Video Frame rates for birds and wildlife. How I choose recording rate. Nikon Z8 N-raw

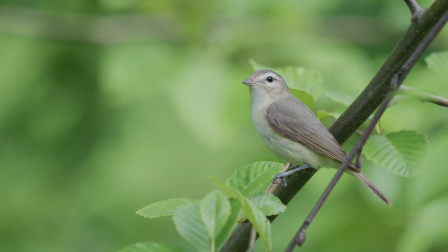1255s
And I find that from the versatility of the zoom in so many situations, it just works for me.
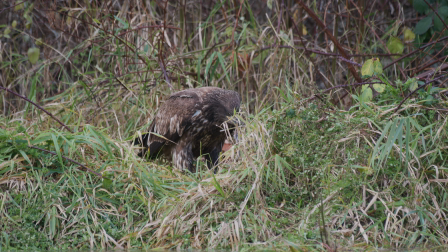1261s
Give you an idea here. So this is the 5.4K 60 when it's slowed down a little bit. And this is what's really nice. I say that 60p slowed down. For me, I think it works so well. It just extends the footage a little bit without looking like you've slowed it down.
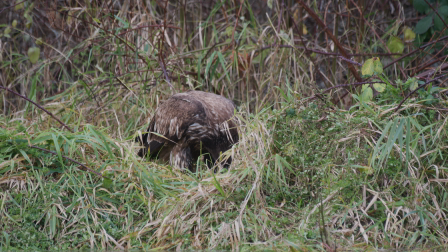1278s
This eagle's I heard a big splash on the other side of the river. I was looking for sea lions. And then all of a sudden I saw him crawl out of the river with the salmon in his talons. And this one's here is a perfect example where this one's slowed down, but the footage looks great.
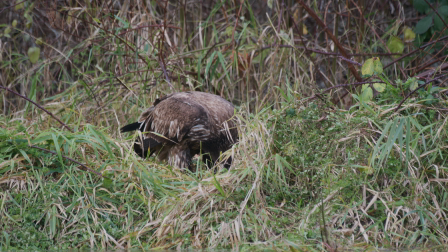1292s
It doesn't look like it's slow motion, but it just adds a little bit of, I said you can extend the footage out as needed. It looks super clean still. And I say this was quite low light, so you can see even in lower light situations, the crop, this was shot across the river.
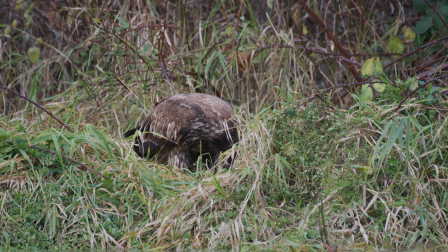1309s
It's actually quite a bit distance between me and the bird here. And that 1.5 crop really helps just to get tighter on your subject.
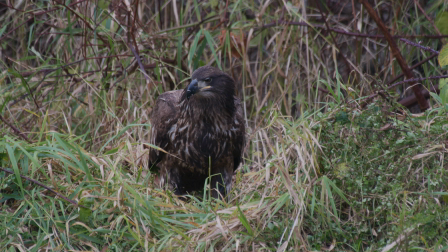1317s
And then, yeah, it looks great. And this is the 5.4K with the teleconverter.
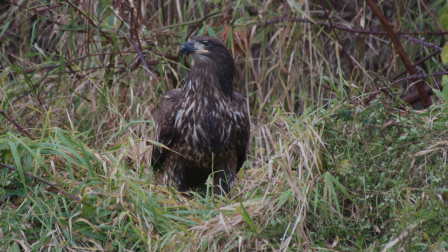1323s
So he said, so with the 5.4K, you can utilize the teleconverter as well.
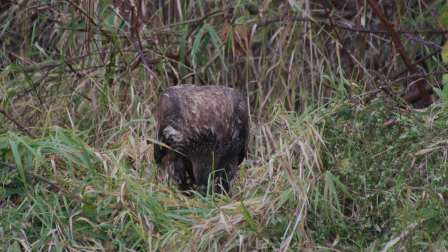1327s
And this one's giving me, like I say, this will be over 1,000 millimeters in this footage here.
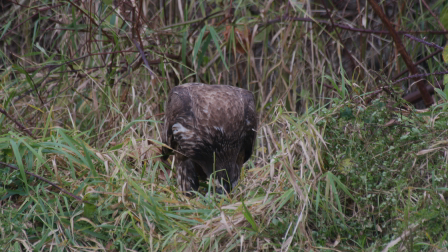1332s
And I say that 2.5 times slow motion, I think really works for wildlife. And it doesn't look, it doesn't look slow motion. I think it looks really nice and works super well. Especially if you drop some music in the background, you have some, the gulls calling in the ambience of the scene playing in the background, it works really well.
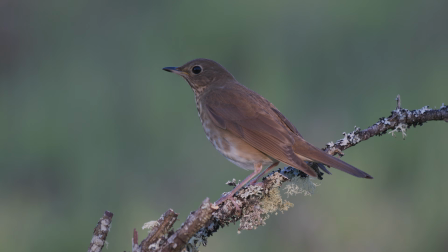1355s
Again, this is slowed down. You could play this back at real time, no problem. But this is nice.
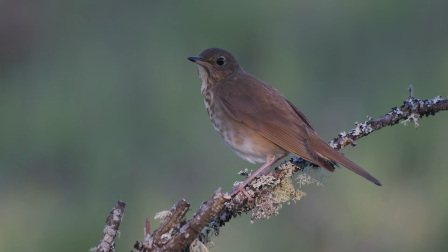1360s
It gives you a good example of just how clean the 5.4K is. There's no noise, and you're not looking at this and saying, "Oh, that's a crop camera.
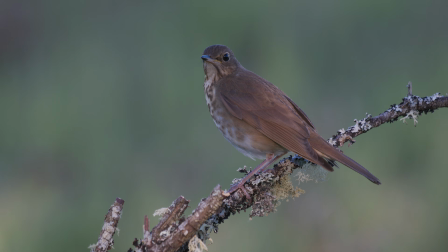1369s
It's terrible." Kind of utilizing that 1.5 crop, it still looks excellent. It's going to look great on a 50-inch TV as well. So I think a lot of times people get so hung up on is it full frame or crop, even the micro four thirds. And we'll talk about that because with the 2.3 times crop, you're effectively getting into micro four thirds territory.
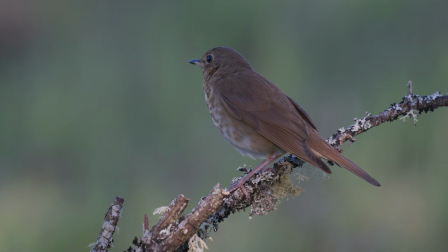1388s
And if the light is good, the footage looks great. So there's no reason to not shoot that. In this situation, because if you're shooting in 4K 30 or 4K 60, you don't want to crop in on that footage because you're basically losing pixels at that point.
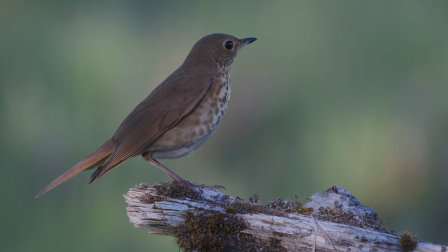1403s
With the 8K 30 or 8K 60, you can crop into this 5.4K no problem.
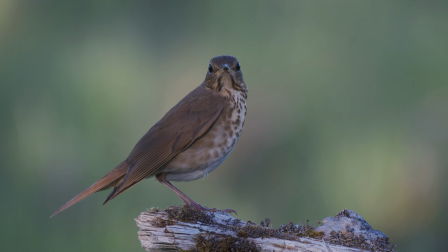1410s
And that's one of the things when you're shooting. If you shot in 8K all the time, you can crop.
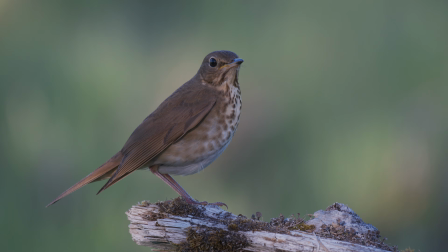1416s
It does give you some options. We're just dealing with the file sizes, so that's one reason I don't generally shoot with it.
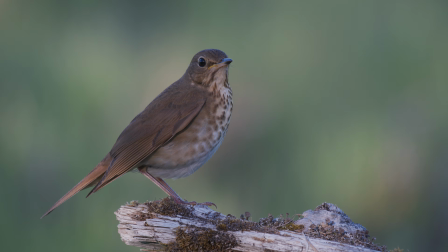1422s
But depending on if you've got, just lots of disposable ink for hard drives, all the power to you. You can definitely, that 8K 30 or 8K 60 is really useful because you can just crop in after the fact. But I'm trying to maximize file size and footage quality,
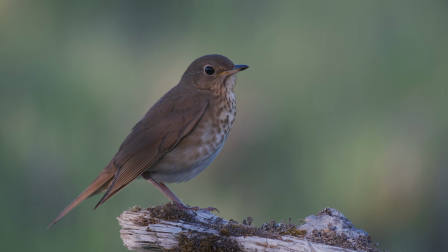1439s
so I find just using the info button and switching between all these different raw settings works really well for me. See, especially when you're shooting warblers, songbirds, this is where the 5.4 is great, getting the crop, but also the duration of the footage is often so short.
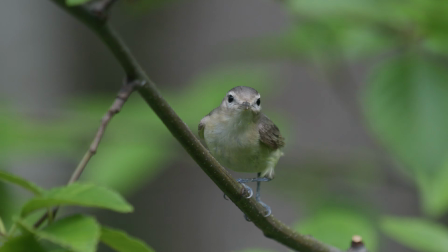1462s
So if you just shot in 30 frames per second all the time, you would only have 2-second clips most of the time. Bird stops, sings, gone. And you have very little footage to actually put together on your timeline. When you drop it in, when you use that 60 frames per second, you can slow it down a little bit.
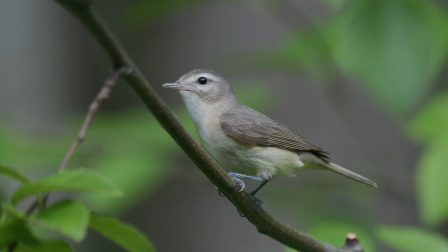1478s
You can play it at real time. You get the bird singing, looks awesome.
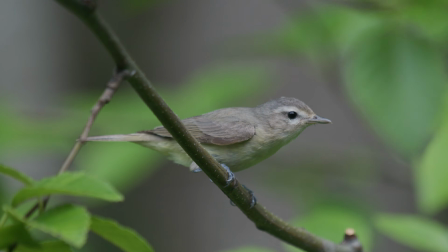1481s
But then you can drop it down, slow it down a little bit, and then you can utilize it a little bit better on your timeline.
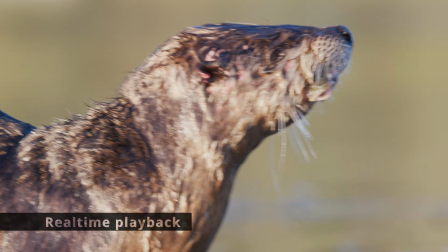1490s
Especially the sections where they're not singing. So this is another one where handheld footage, once I've got it stabilized a little bit here.
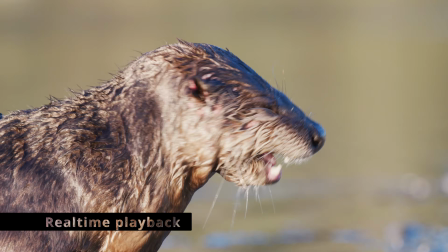1498s
But this is one where at 30 frames per second at real time, he's just chomping away really quick.
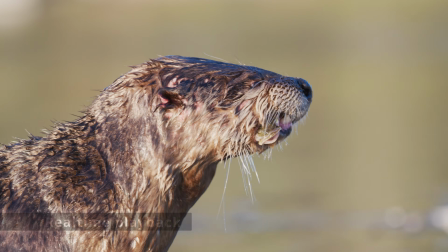1504s
And this one just, like I say, I think it adds so much to the shot, and it doesn't look slow motion.
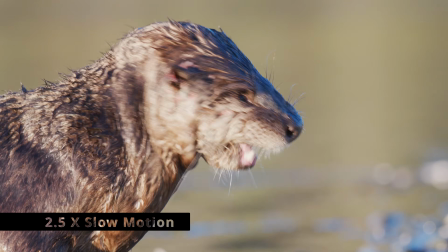1510s
So that's where that 60 is so nice. Just slow it down a little bit, adds the footage. You can actually see what's going on.
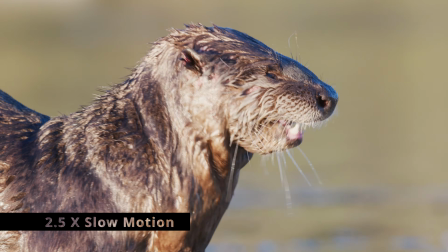1516s
You can see the features. You can see his eyes better. You see the whiskers. Everything's just added just by having it a little bit slower.
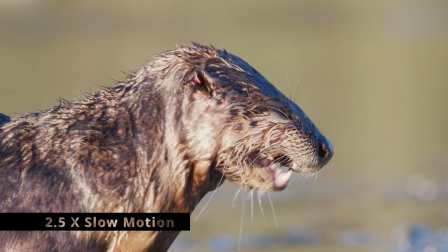1521s
You can just see so much more of what's going on, as opposed to him just chomping away really quick.
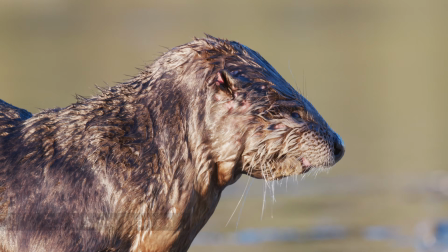1526s
And when you look at the real time footage here, you see how quick it is.
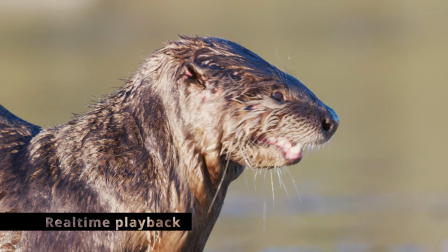1531s
It's just not nearly as appealing. And I think there's a lot to be said for that. Just like I say, slow it down a little bit, looks great.
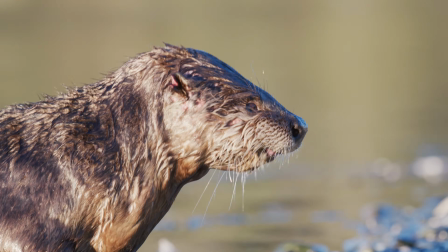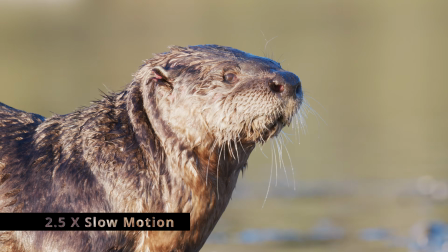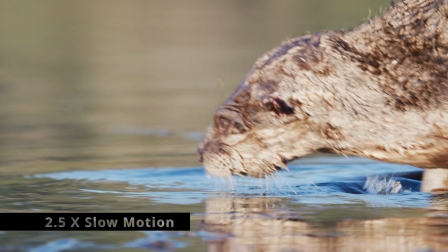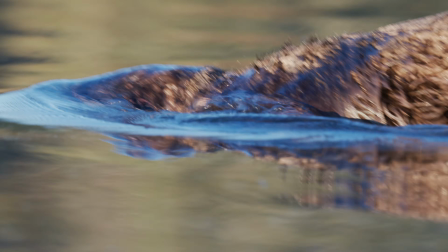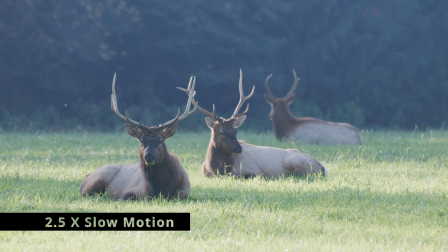1567s
And again, even when you don't have a lot of movement, that slow motion, just the breath coming off these elk here, the insects and the dust flying around in the footage, just adds a whole lot of dramatic flair to the shot.
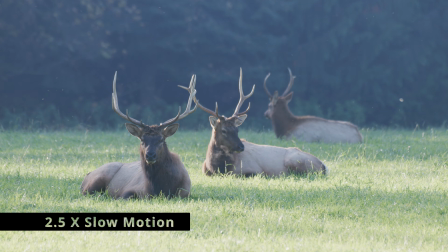1583s
That I think having some 60 frames per second footage in your timeline that's slowed
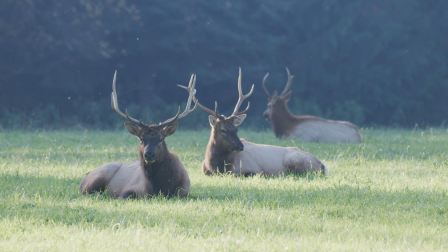1588s
down just really adds to the whole the movie that you're making, or the video you're putting together.
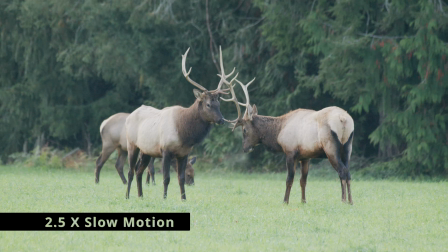1596s
And this is why a good example of why I chose to shoot in 60 in this situation.
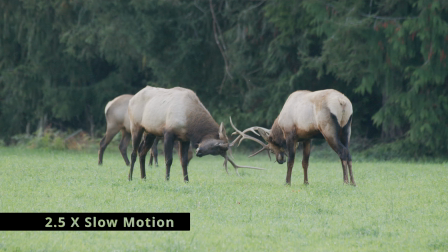1601s
There was bull sparring, and you didn't know when it was going to happen. So by shooting in 60, you're prepared where you've got some slow motion.
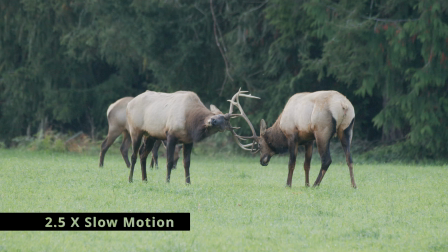1609s
If you shot everything with 30, when action starts to happen, you haven't got the option to slow it down.
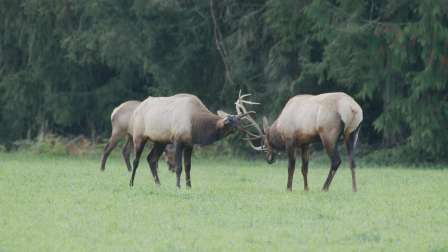1615s
So shooting in 60, like I said, you can shoot it real time, no problem. But then you can drop it on the time.
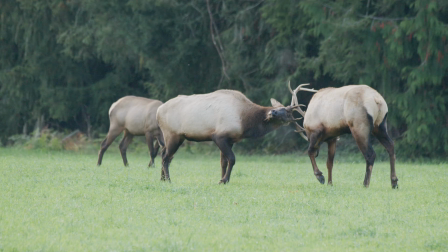1621s
You can slow it down as well. And this is works really well here.
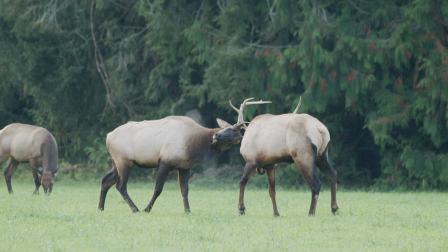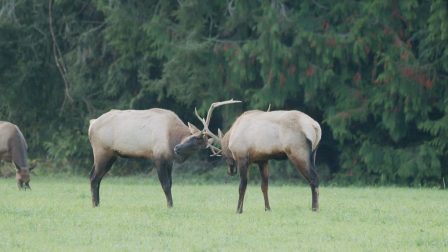And now we have the 3.8K 20. So the 3.8K, it says 2.3 crop, but I've read that it's actually only a 2.1. But anyway, 2.3 crop at 120 frames per second. This one is fantastic for birds in flight. When I go out to the estuary, this is going to be my video setting of choice,
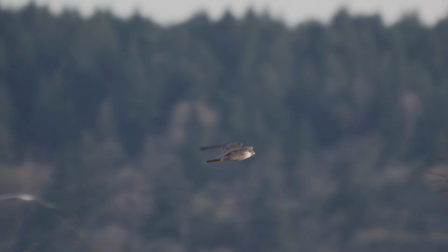1655s
where I'm going to have very brief encounters with fast flying birds, a peregrine flying over, Cooper's hawk flying over, ospreys diving, that sort of situation. Birds singing, but again, the playback of the audio is not going to work, but it is an excellent setting when you're not worried about audio.
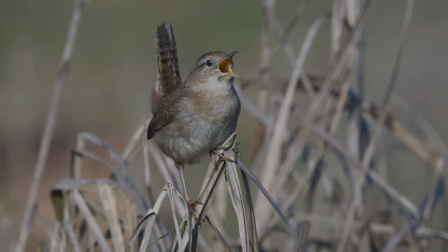1675s
3.8K 120, it's beautiful as long as you got the light,
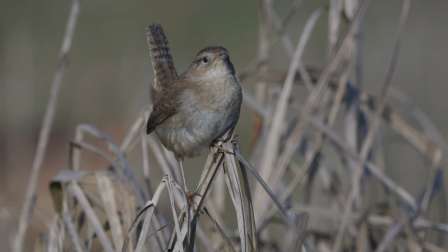1682s
because this is basically you're cropping into a micro 4/3 portion of the sensor, so you're cropped right in.
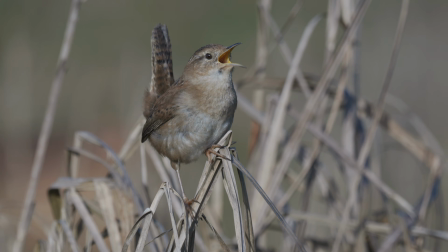1690s
So with my 500 mil lens, I'm over 1,000 mil with this setting,
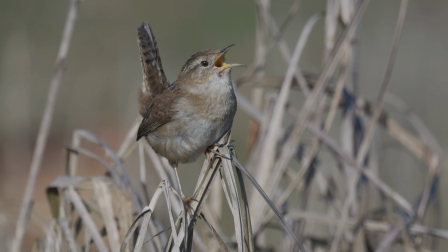1697s
so it's fantastic if you got a small fast subject, you got brief encounters.
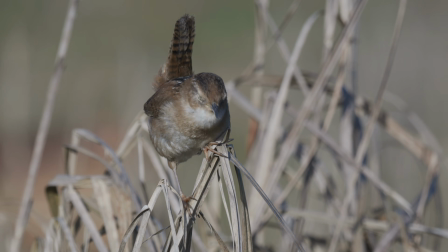1703s
For that sort of situation, it's amazing as long as you got the light. It has to be a fairly bright day. The noise will definitely start to show once you hit kind of 2500 ISO or higher.
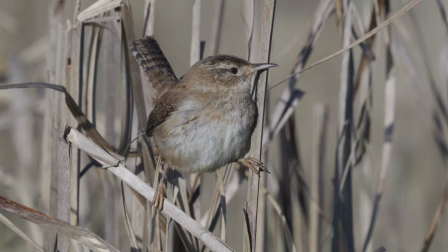1715s
You definitely start to see the noise with this setting, and this would not be the optimal setting as the light gets lower.
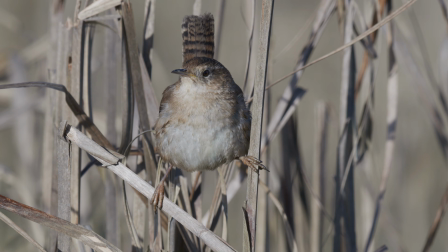1722s
This setting is available in the H.265.
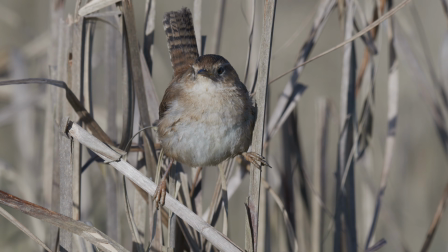1725s
It's not available in the ProRes, so if you are shooting the H.265, you do have access to this video setting.
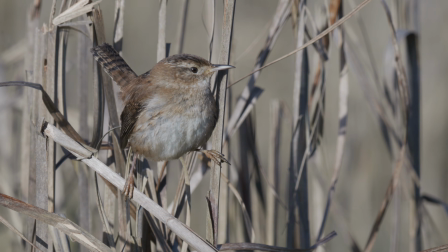1732s
And this was actually shot with H.265.
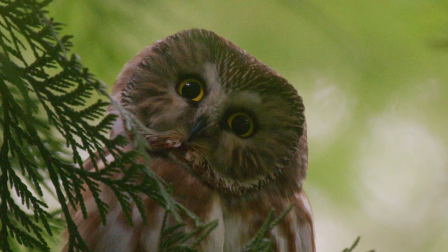1737s
So this is a good example where I've used it for the crop factor more so than the slow motion.
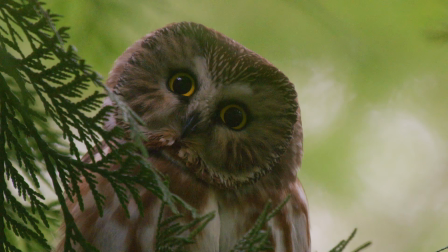1742s
This little saw-whet, he was quite a bit of distance, and he was tucked into the cedar, so there's no, all of his body is basically kind of covered.